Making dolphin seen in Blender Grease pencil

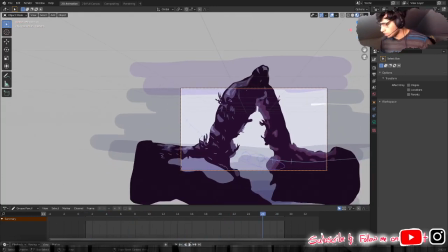36:44 Now it's not like that that refined and stuff, but it does get a nice feeling of you
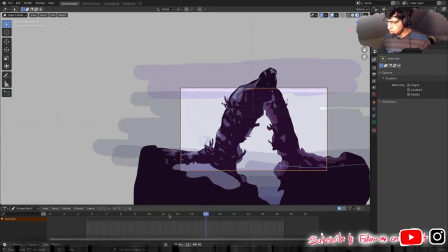36:54 of like someone like seeing this whole entire seeing this dolphin coming and then trying to record it.
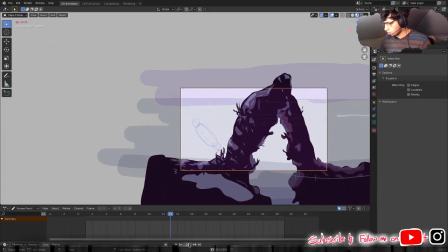37:02 So then they go down with the camera
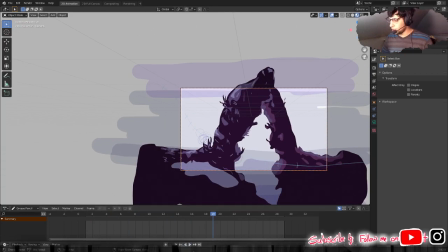37:07 just to see a better angle, or a better way to approach it would be not just
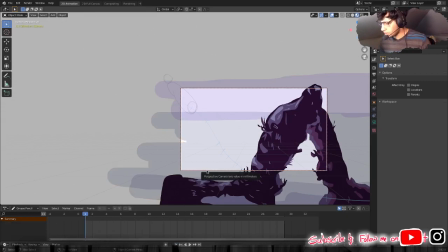37:17 mark it down for let's see, Dope Sheet. Pressing the camera, right? And then not just press I for location, but also press for rotation, right?
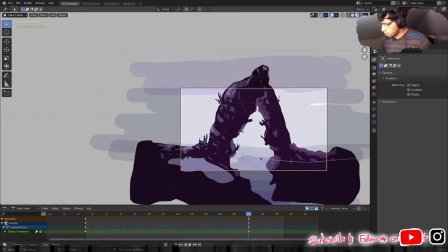37:32 And then right here, rotate it a little, right? Maybe kind of like this.
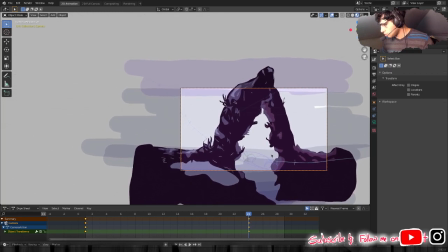Like if you're slightly tilting it.
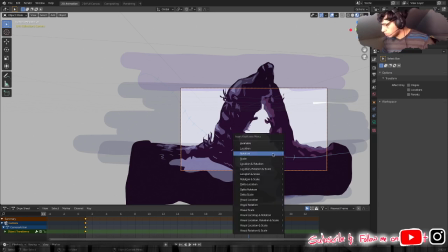38:03 And then press I. And then location and rotation.
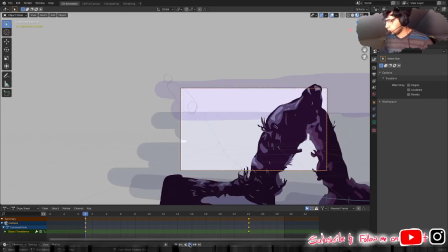38:12 So it marks down the location and the rotation, right? And then when it's going down, it like tilts a little.
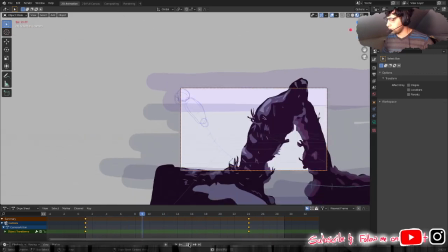38:23 So it feels like you're following it. And to sell the illusion a little, right?
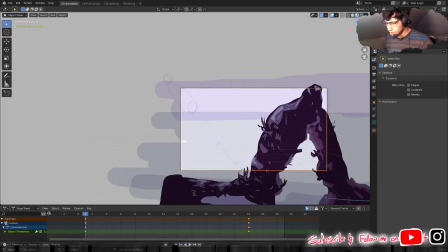38:30 Another thing that you could do is go onto grease pencil this time, right? Now this is why it's important to have the objects be the way that they were done, right? I have all my animation being done with this brush right here.
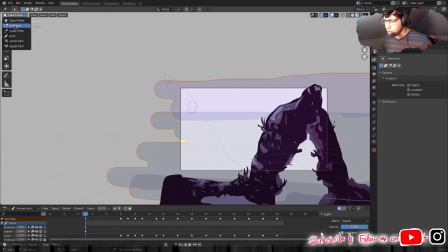38:50 So I'm gonna go onto edit mode this time,
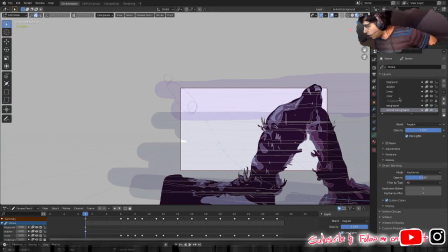38:56 and then go onto my layers, and then on my foreground, which is this, right? I keep that the same, but my background
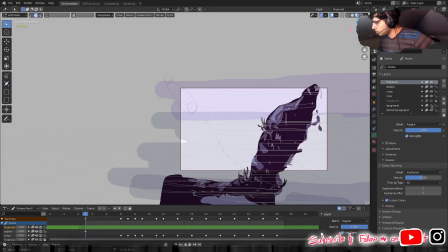39:10 right here, what I'm gonna do is I'm gonna hide everything except my background,
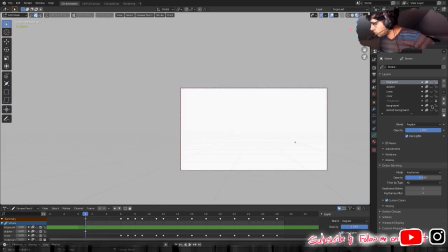39:19 kind of like that, and then press that,
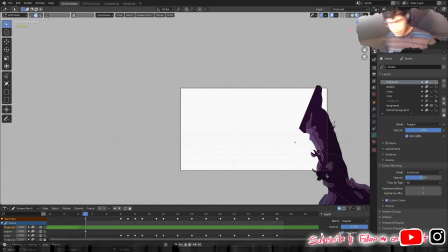39:24 and then press A, and then usually the background doesn't have any animations
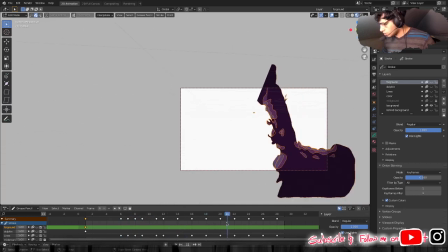39:38 done with it, right? Like it's not actually being keyframed.
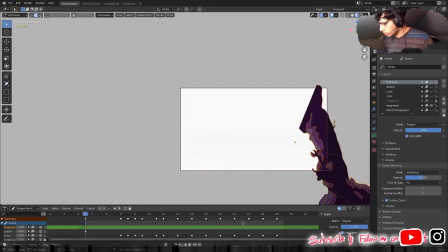39:44 So what I'm gonna do, other than that one frame, is go all the way to, I don't know, here,
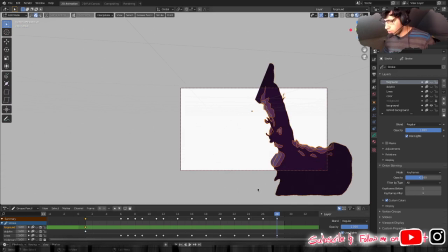39:57 and then let's see,
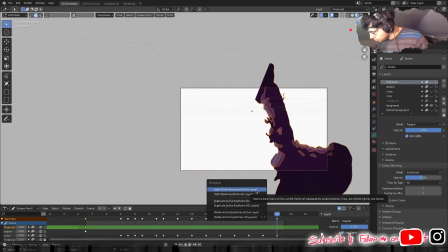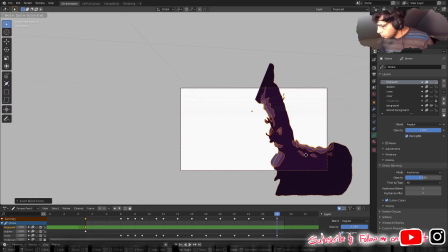40:08 G, then move it slightly to the side.
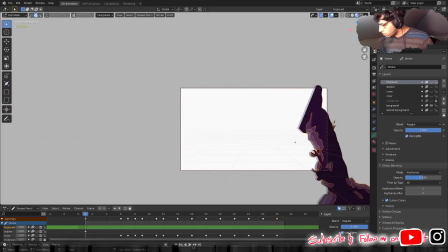40:17 Now the reason why I did that is because the fact that now